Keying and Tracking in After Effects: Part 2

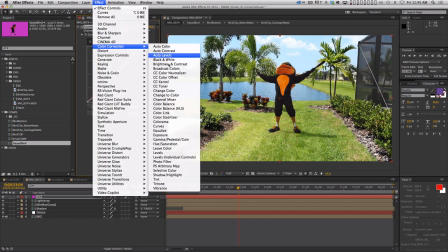3210s
And then another thing I like to do is go into color balance
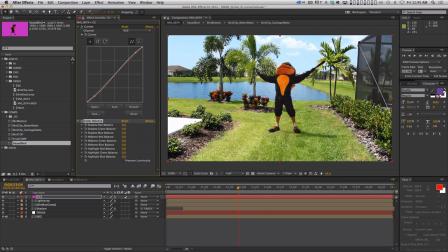3214s
and push these values around just to give it a little more character. So, you know, depending on what you're going for, if you're going for like the, you know, the Matrix or something, you could push a lot of green into the shadows and then, you know, pull some green out of the highlights and or push them into the highlights and get this kind of greenish tone.
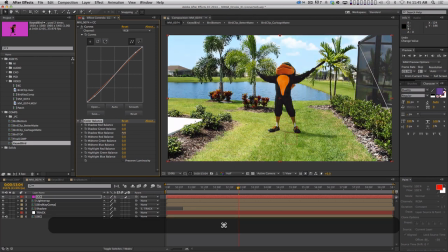3233s
A lot of times I just like to put a little bit of blue in the blacks.
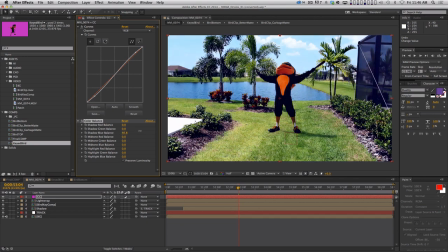3237s
And if you click preserve luminosity, it's gonna really give you a lot of contrast.
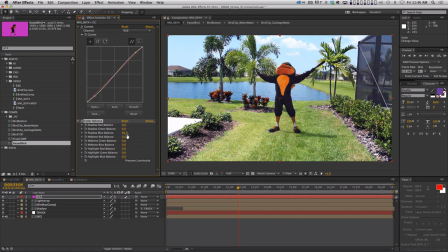3243s
Sometimes I do that, sometimes I don't. I don't think I'll do it in this situation. But you can see that just by adding some blues to the shadows, it just gives it a little bit more of a filmic character.
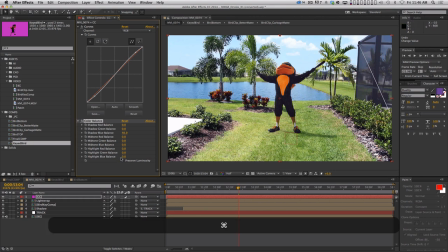3256s
And then, you know, the highlights, I don't know, maybe I'll add a little bit of green to the highlights just to kind of reinforce that nice green color.
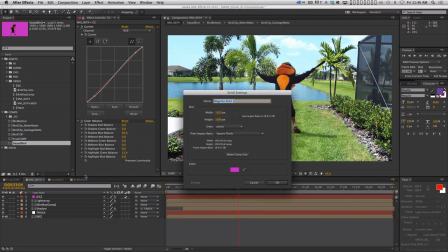3265s
And then anyone who's ever worked with me knows that I am a serial vignetter.
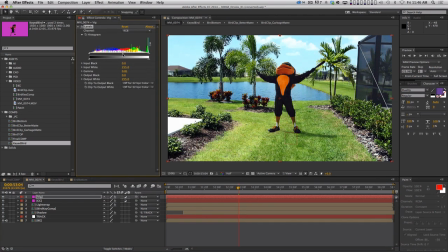3274s
What I'm gonna do is I'm just gonna throw a levels effect on a color corrector and I'm gonna push the gamma down and then I'm gonna draw a shape like this,
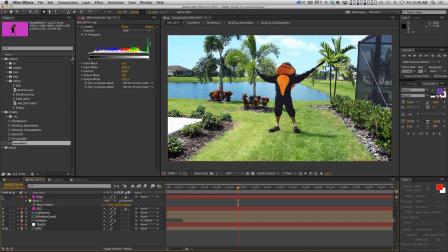3284s
invert that mask and feather it just to give my whole composition a little bit of that vignette around the edges.
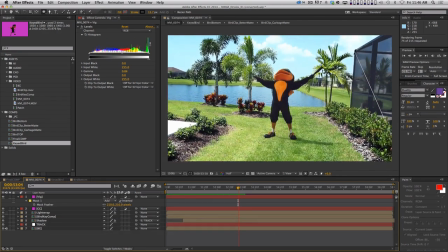3290s
And because I did all of this color correction over the whole scene,
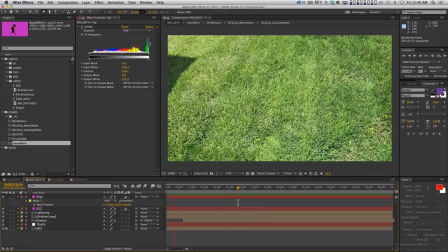3296s
it's just gonna help tie everything together even that much more. Cool.
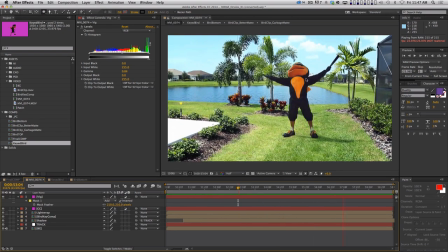3301s
Another thing I didn't do in this case is try to match the grain of the keyed footage to the background footage.
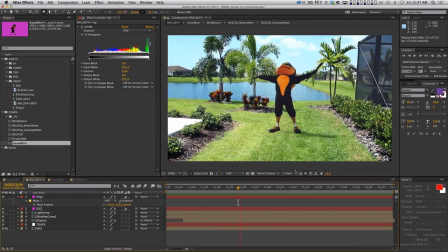3309s
That's another step you can do.
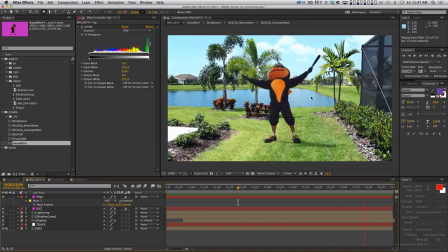3311s
I don't think it's you're going to get much out of it, given that you're going to watch this heavily compressed on Vimeo and you're not going to really be able to see the difference.
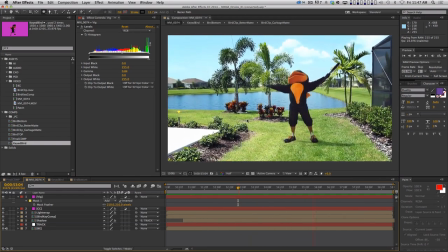3319s
But the bird was shot on the red camera. The background was shot on a Canon T3i.
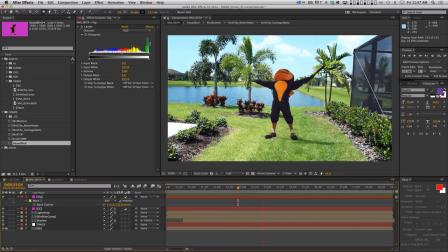3325s
So obviously the grain profiles are going to be very different on those two cameras. And so you can use the add grain effect to try and match the grain on the bird.
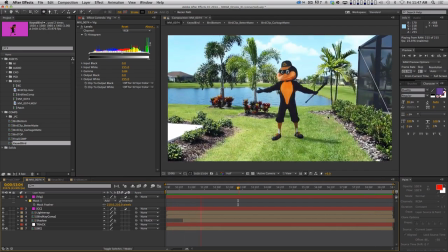3333s
But for the most part, you're not going to notice that, especially for a tutorial.
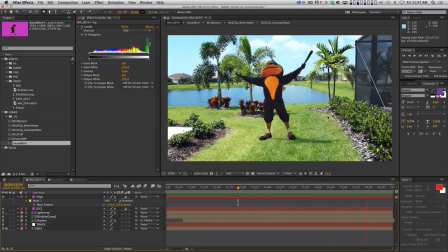3338s
So we have covered a whole crap ton of stuff in this video, and I hope you guys were able to absorb a lot of it.
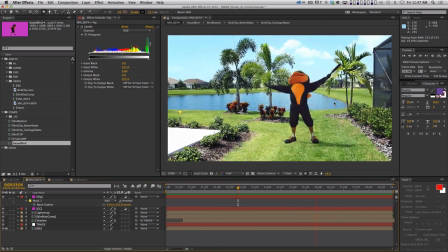3347s
You know, compositing stuff together, like, it's not just for visual effects.
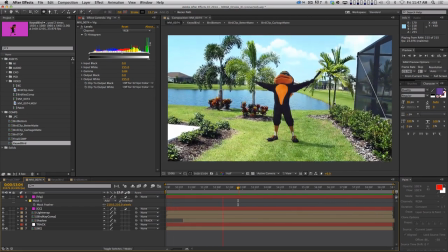3351s
If you get good at this, this will also make your motion graphics pieces look better too. Just, you know,
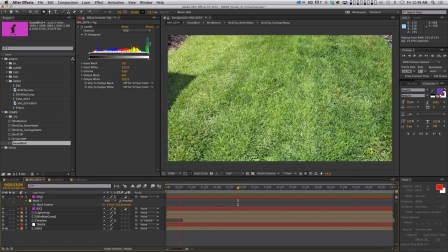3357s
training your eye to see subtle little differences in color and just knowing when things don't match and knowing some little tricks to kind of help them sit in the scene better.
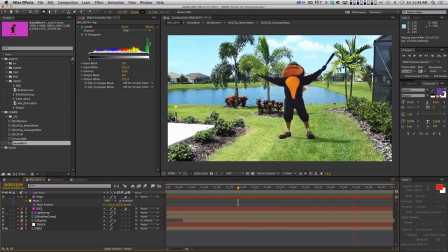3365s
All those things are going to help your, you know, 2D animated pieces too.
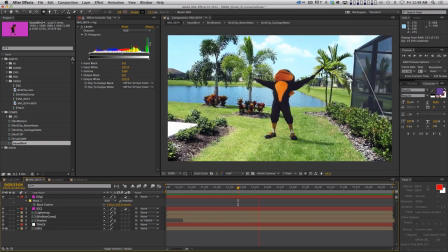3371s
All of those skills cross over. So thank you guys so much for sitting through another long one.
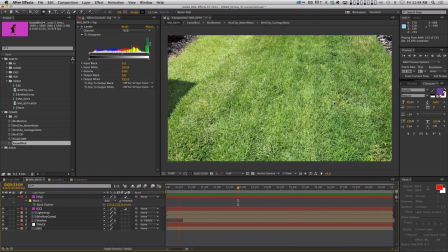3376s
I really appreciate it. And I love you guys so much. Thank you. I will see you next time. Thank you so much for watching. I hope you learned a ton about keying, tracking, and compositing in these lessons. I wanna say thank you to Ringling for the use of the green screen studio and the red camera. And I wanna say thank you to the Orioles for allowing the use of the footage of their mascot. If you have any questions or thoughts about this lesson, definitely let us know. And we would love to hear from you if you use any of the techniques from this lesson on a project. So give us a shout on Twitter, at School of Motion, and show us your work. If you learned something valuable from this video, please share it around. It helps us spread the word about School of Motion, and it means a lot. Don't forget to sign up for a free student account so you can access project files from the lesson you just watched, plus a whole bunch of other very cool stuff.